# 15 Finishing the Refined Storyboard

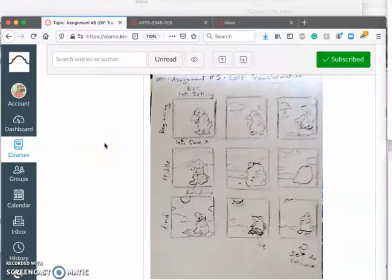0s
All right, so where we are in the process so far in these demos is I sketched out a vision for how I would showcase a transformation over a short animation. And I storyboarded it thinking about how does it start?
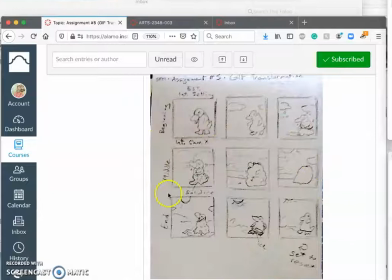17s
How does that change going into the middle? How does that end and finish going to the end in such a way that it is set to be able to reset to the beginning? And there's a bunch of ways you can do that. I'm just trying to avoid a jump cut from this to this, right?
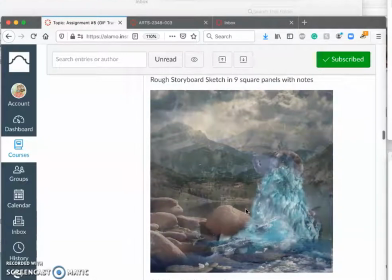37s
So I then use those storyboard sketches to build my keyframes
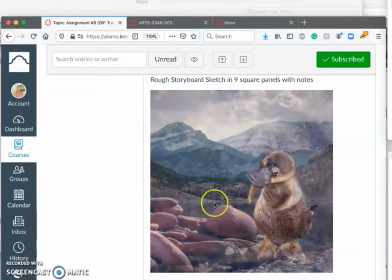46s
and create an animation
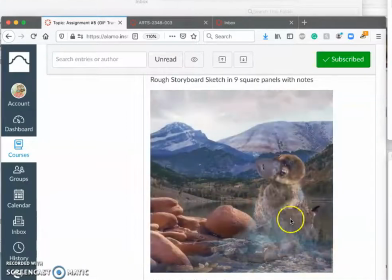51s
that moves between all of those beginning, middle, and end sequences.
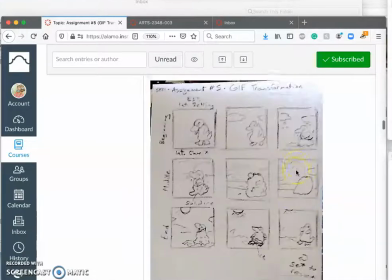56s
And this animation, using GIF Maker, I should probably open that up.
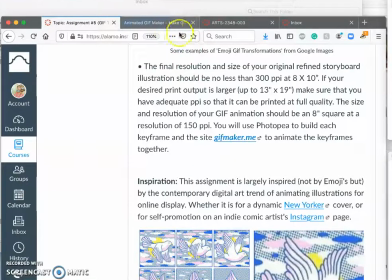66s
Because I'm going to show you the differences between Photoshop and GIFmaker.me, right?
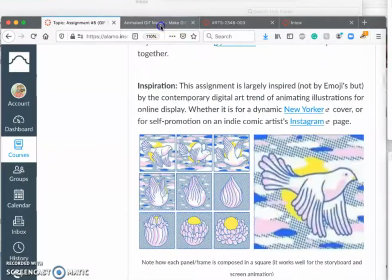71s
But using GIFmaker.me,
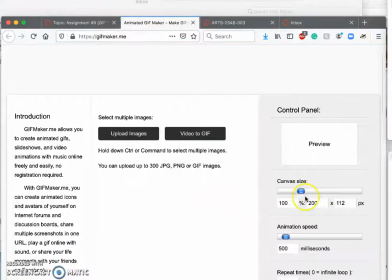73s
I'm able to bring in the flattened keyframes and then set each of them to a certain timing. So I used 500 milliseconds,
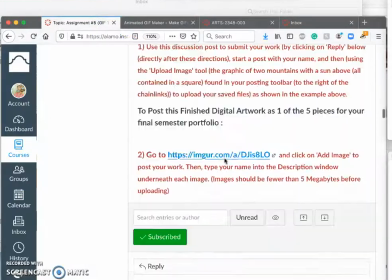81s
which is 2 frames per second for this initial animation.
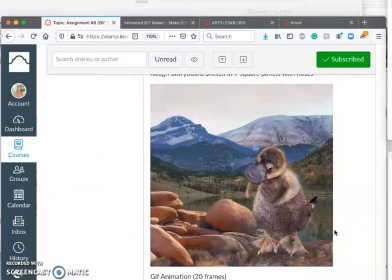87s
And I repeated some frames.
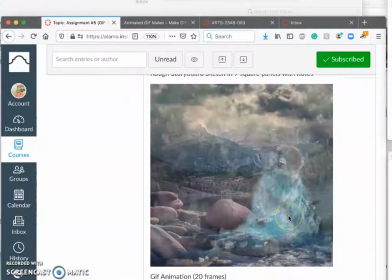90s
You'll see how it kind of to lengthen the time, because I wanted a little bit more time in the sun and a little bit more time frozen.
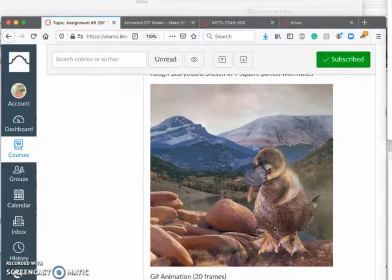98s
And still, by the end of class posting it, it does the job.
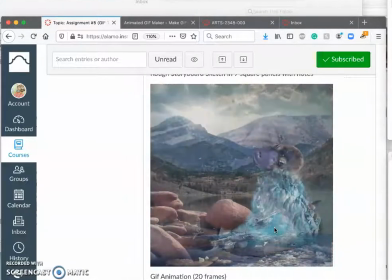103s
It meets all the requirements, and I even think it's fairly engaging. But it just didn't feel fully satisfying to me.
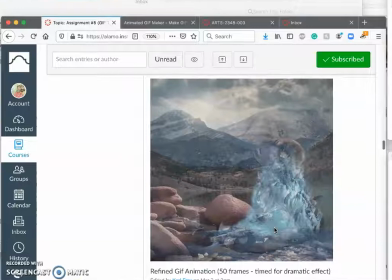110s
So a lot of animation is refining it.
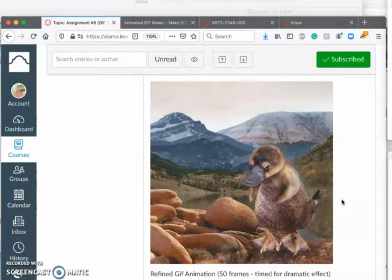117s
And I did not add any new assets, and I did not make any new keyframes.
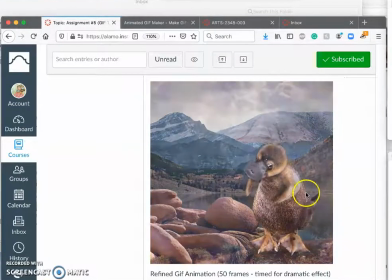125s
Instead, I simply took longer
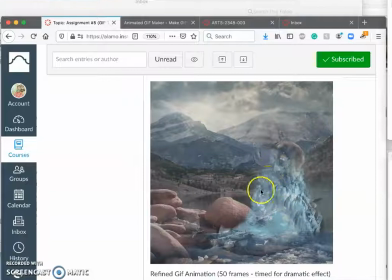130s
with GIFmaker.me to build the animation and time it differently. So if I want to extend a moment like that where he's frozen,
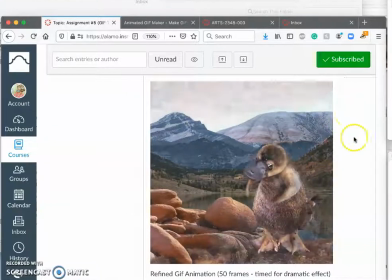141s
I have to just add a bunch of the same frame into GIFmaker.me because all of those frames.
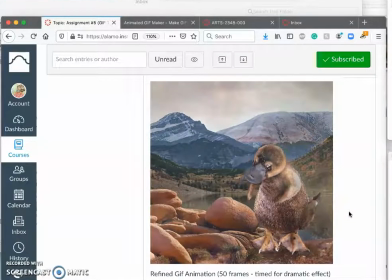148s
I switched it to being 300 milliseconds, so roughly a third of a second, so 3 frames per second.
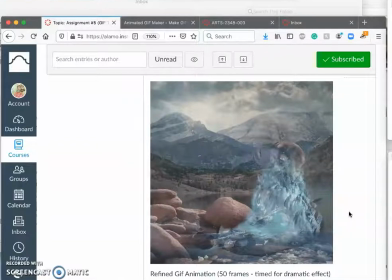157s
And so if I want to do it for, I think I have a pause for 3 seconds there. I had to do nine identical keyframes in order, right?
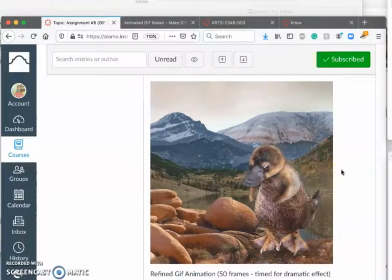170s
But this way, you know, he looks like he's kind of breathing in, breathing out.
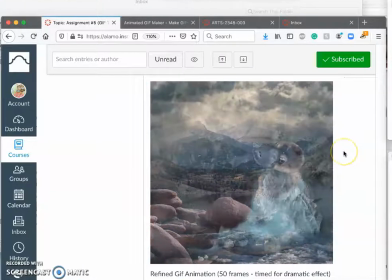176s
And then I did play with the opacity a little bit, going between keyframes. So even though they're the exact same keyframe, it blends it and blurs it a little bit. And so you'll see when he starts to melt, there's a little bit of a motion blur right there,
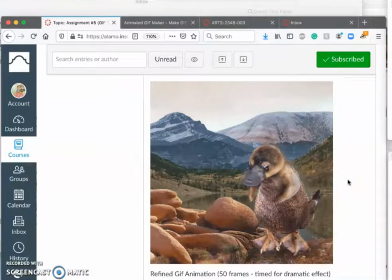194s
which is just adding a frame that's 50% opacity over the frame before it.
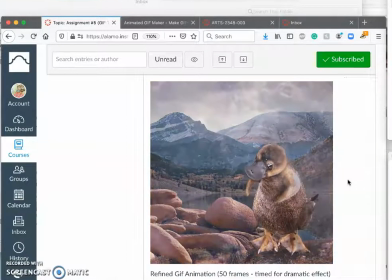202s
So again, not creating any new keyframes
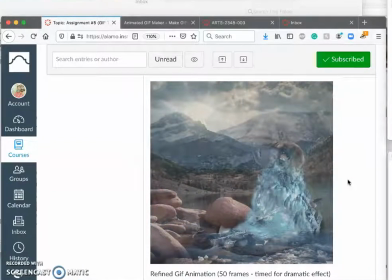206s
or in any new assets, but layering the ones you have maybe a little differently. So there's editing involved. But this ends up being about 50 frames of animation rather than 20 for just subtle differences in timing.
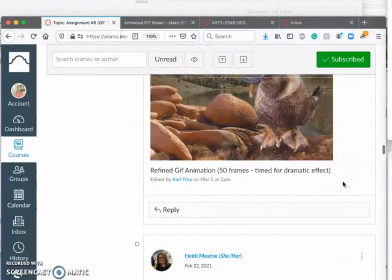222s
But I am happier with this. So the refined storyboard, though, that project continues.
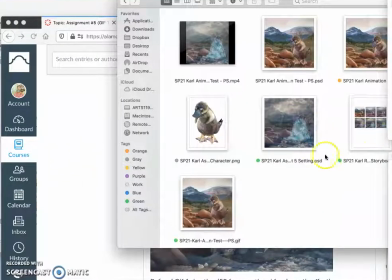233s
And so I'm going to open that up in Photopea. You can see how I've started it.
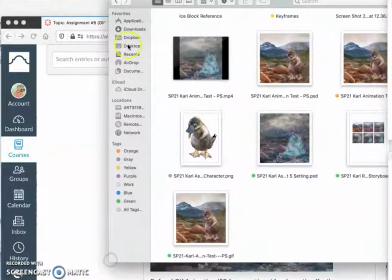237s
And what's nice about a refined storyboard is it doesn't matter, the subtlety of your timing doesn't matter at all because this becomes just sequential images.